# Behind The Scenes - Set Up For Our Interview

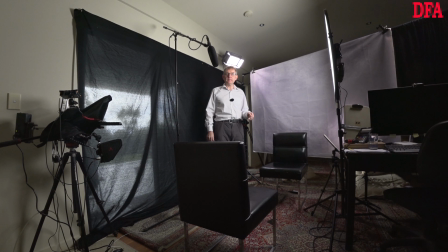[0:17]
I'll just explain the setup we're using today. I've got 3 cameras. The first camera over here is our more normal studio camera. That's actually a manually focused remote control camera that I control from the production switcher.
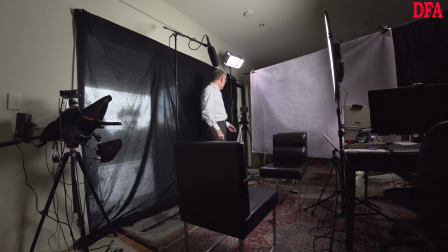[0:34]
That's the one I use for all of my studio work. I've then got a Sony Z90 over here, which is looking back over the other way, so I can basically have 2 shots and then cut between them.
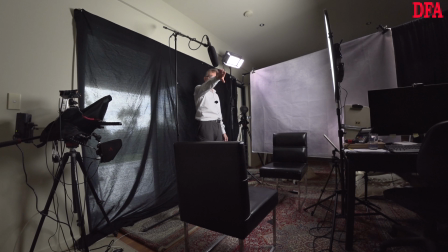[0:47]
And then I've also got another Sony camera over there, which essentially is taking a wider shot, which I'll use for establishing the original position and perhaps cut to from time to time.
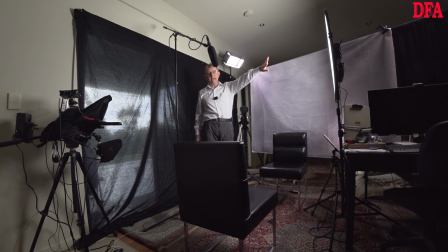[1:01]
From a lighting perspective, I've got my key light here, which is designed to light both faces, and then I've got a couple of fill lights and hair lights here, one over here, one over here,
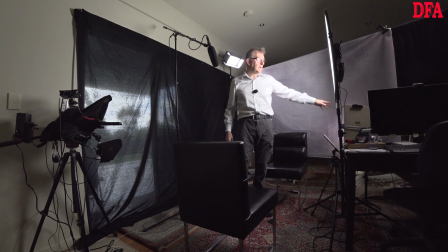[1:17]
and then I've also got a little light down here, which is just lighting the back of this side because it looks rather dull without it.
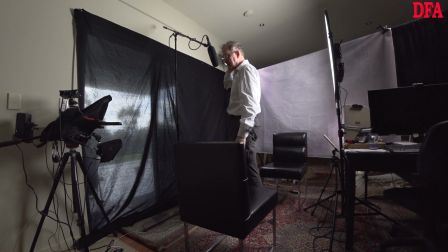[1:24]
I've had to put a screen up over the window because we don't want daylight spilling in and messing with all
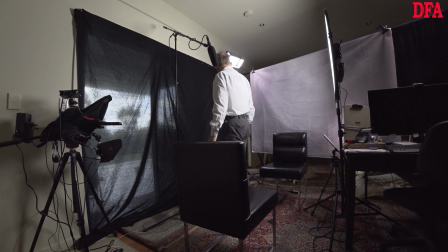[1:32]
the levels and colours. So that's all set up. And the way it's going to work is I'm going to record locally 2 of the cameras, and then the third one will actually be recorded via the production switcher.
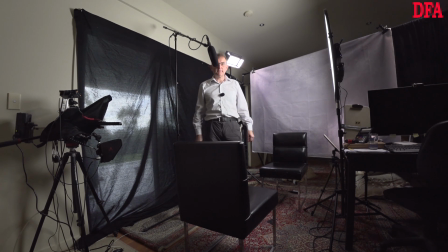[1:47]
And then I'll do the editing in post afterwards. So that's the way that we've set it up this time.
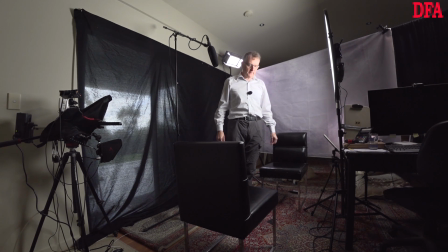[1:55]
It depends on what I'm doing. Sometimes I can control the cameras and record direct to production as I go,
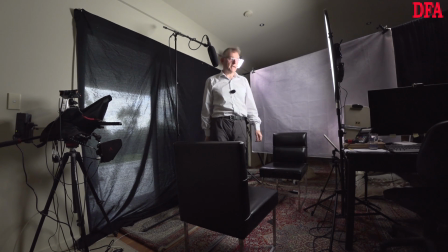[2:04]
but on this particular occasion I've decided that I'll edit it afterwards. I'm not quite sure how long the interview is going to be, but I've basically set everything up so that we can go for about an hour. And in fact I'm running each camera off mains rather than battery,
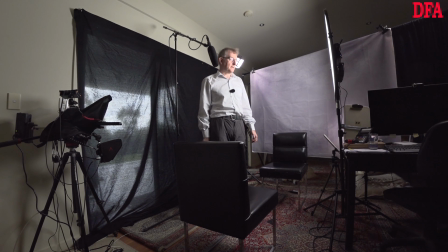[2:19]
and I have enough storage on each for at least an hour or so. So that's checked everything in, checked the media is in. I've checked the sound level, so I've got a Rode here in GG running this way, which goes back to the Sony.
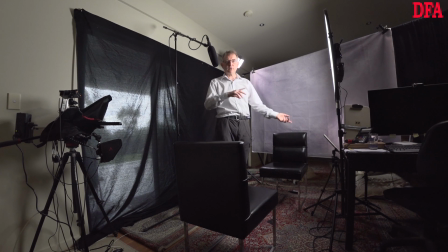[2:36]
I've got another Rode over here, so they're actually matched microphones going to the Blackmagic input, and then I've got another microphone just for effects over there on the background if we need it.
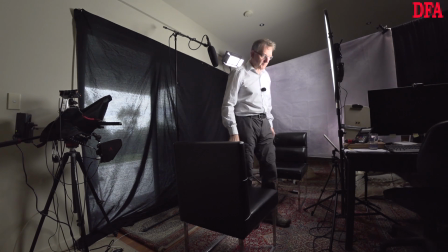[2:51]
I'm also, just because I'm always a bit nervous,
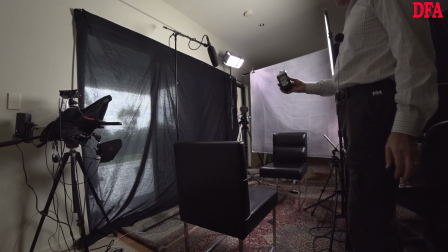[2:56]
I'll be recording the audio separately on my Zoom audio recorder.
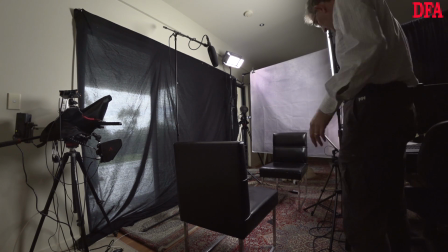[3:03]
That's quite helpful just in case if anything else goes wrong, so I basically just put it on the desk here and let it record. So worst case, we always know we've got a backup, because there's nothing worse than having great pictures but no audio.
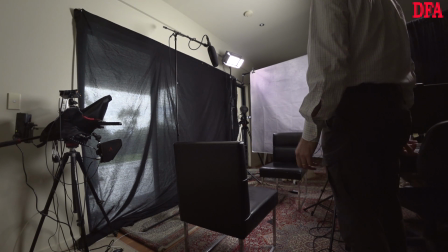[3:17]
It tends to make it not work very well.
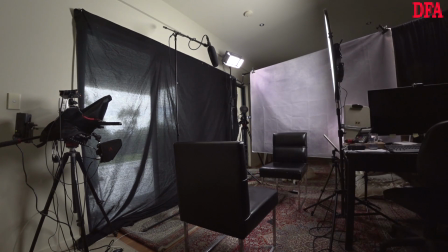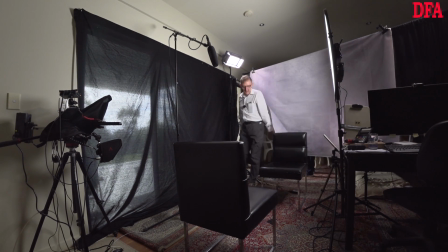[3:25] Hello, Chris. Yeah. So, come into the den.
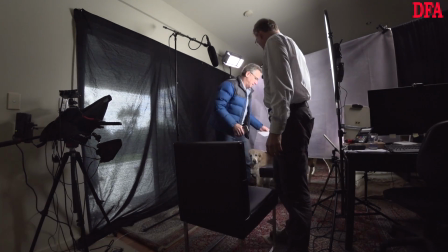[3:32] Take a seat. Good. Just put, let's get this off.
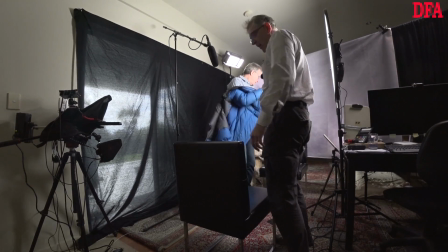[3:37] Yeah, sure. Just make yourself at home and dump everything wherever you need to dump it.
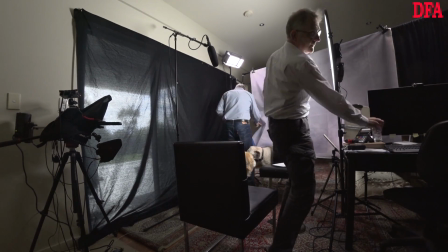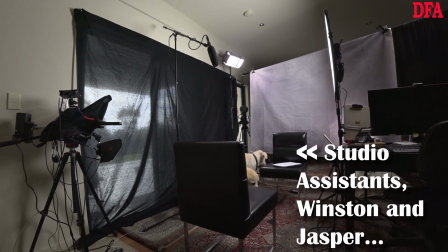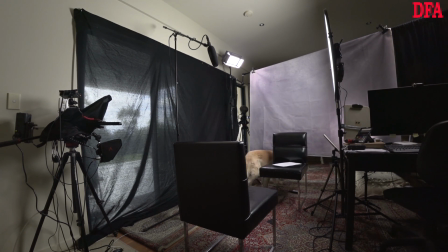So all good. Good.
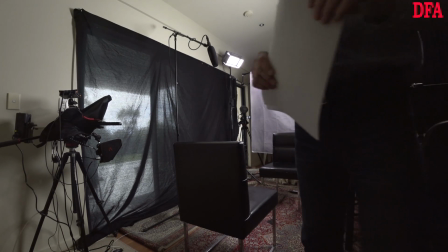[4:03] So when you're ready, I'm ready. so I think if you place yourself here, Yeah.
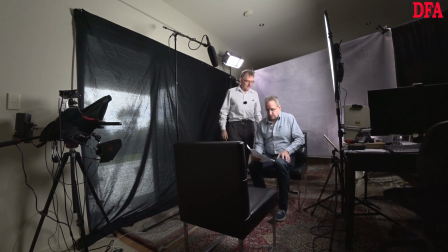[4:09] I'm going to sit there. Okay. Then what I just need to do is I need to just make sure that all works.
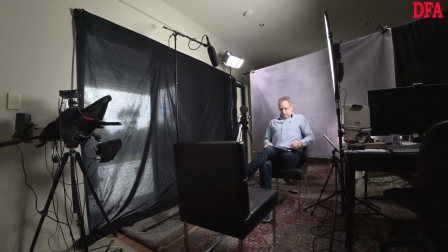[4:16] So just if you stay put, I can then zoom the camera and adjust it. It's pretty good.
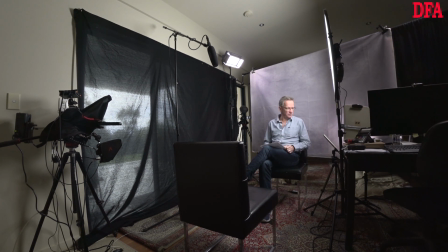[4:21] I thought just a casual sort of shirt. Yeah, no, absolutely.